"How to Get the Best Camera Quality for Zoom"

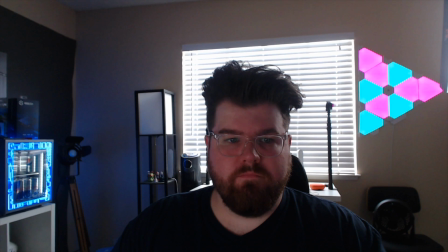[4:10]
So in my home office setup I have a really large window so during the daytime a lot of sunlight comes in even through my blinds so if I were to only use a floor lamp for my lighting for my video calls either the background would be super blown out or I would basically
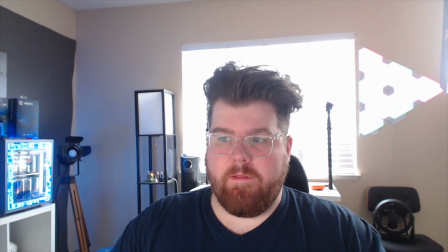[4:25]
be a silhouette.
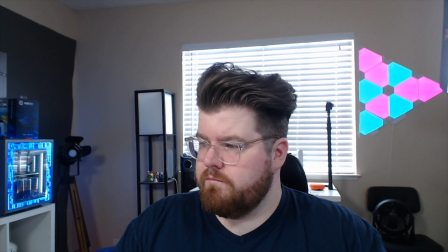[4:26]
However when I use Elgato key lights I'm able to crank the brightness up on that to even the foreground and the background lighting so then everything looks better. So next up we have the camera. So instead of using a webcam you can use Elgato Cam Link to connect a real camera to your computer to act as your webcam. When you use a camera like a camcorder, a mirrorless camera, or a DSLR, you have a much larger image sensor which has less noise and grain in the picture for the same ISO levels and also captures more detail and richer colors. It's one of those things that scales though. To get better quality, you spend more money, so the key is to come up with your budget and then choose accordingly. In this clip,
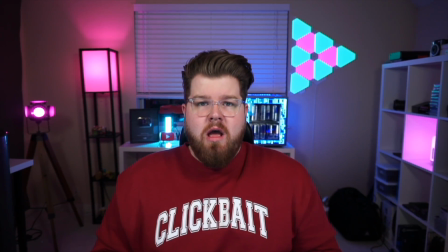[5:04]
I'm using a Sony A5100 because it offers amazing quality and can be purchased for about $300 used on eBay or $450 new on Amazon.
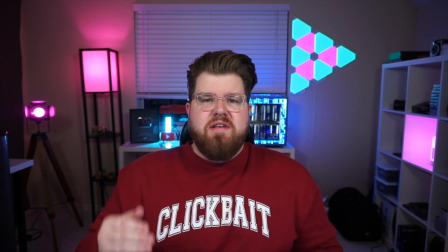[5:13]
Also in this clip, I'm just using the kit lens which aperture doesn't result in the blurry background image that we were discussing earlier. So to get that, you would want a lens with a wider aperture. So instead of the kit lens that has a f3.5 max aperture,
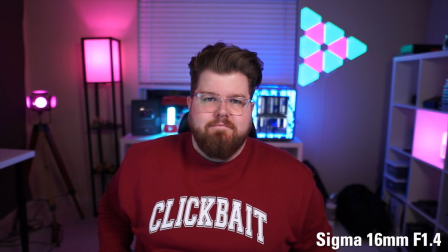[5:28]
here's a clip of the Sigma 16mm f1.4 lens which has a maximum aperture of f1.4
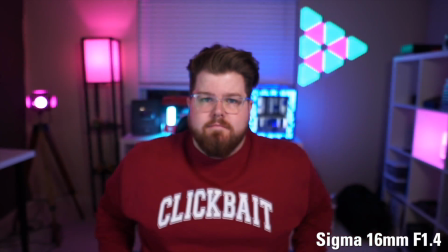[5:35]
which if you didn't know the smaller the number is for aperture the wider it actually is so it's sort of like golf the lower number is better and so if I use this lens the background is super blurry and very pleasing however getting lenses that result in that
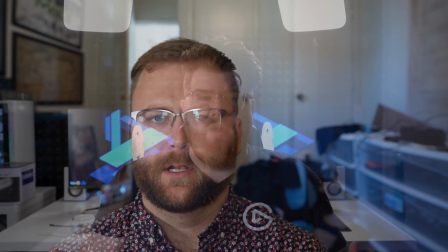[5:49]
kind of quality can get a little expensive another option you could go with is using a green screen to replace your background so you don't have to worry
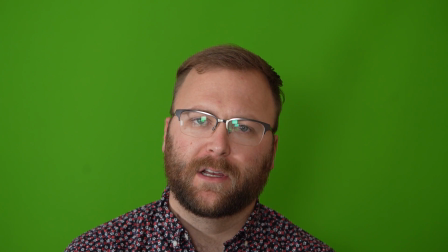[5:57]
about those kinds of lenses. You could either add a custom image background, or there's even a tutorial you can follow by a YouTube channel called Alpha Gaming,
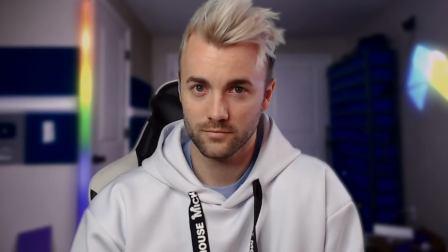[6:05]
where they show how you can use a green screen to get a blurry background, even with a webcam. We're going to link that in the description panel down below. And if you want to use your green screen for conference calls, be sure to check out a tutorial on how to do that, which is also linked in the description panel. But that's basically it. Essentially the most important aspect of having a good image is lighting, but after that it's what camera and lens you decide to go with, whether it's the budget webcam option, an inexpensive camcorder with cam link, or a fancy mirrorless camera with interchangeable lenses. It's really up to you and what your budget allows. Anyway, once again, I'm Steggy from Elgato, and until our next video, good luck and have fun.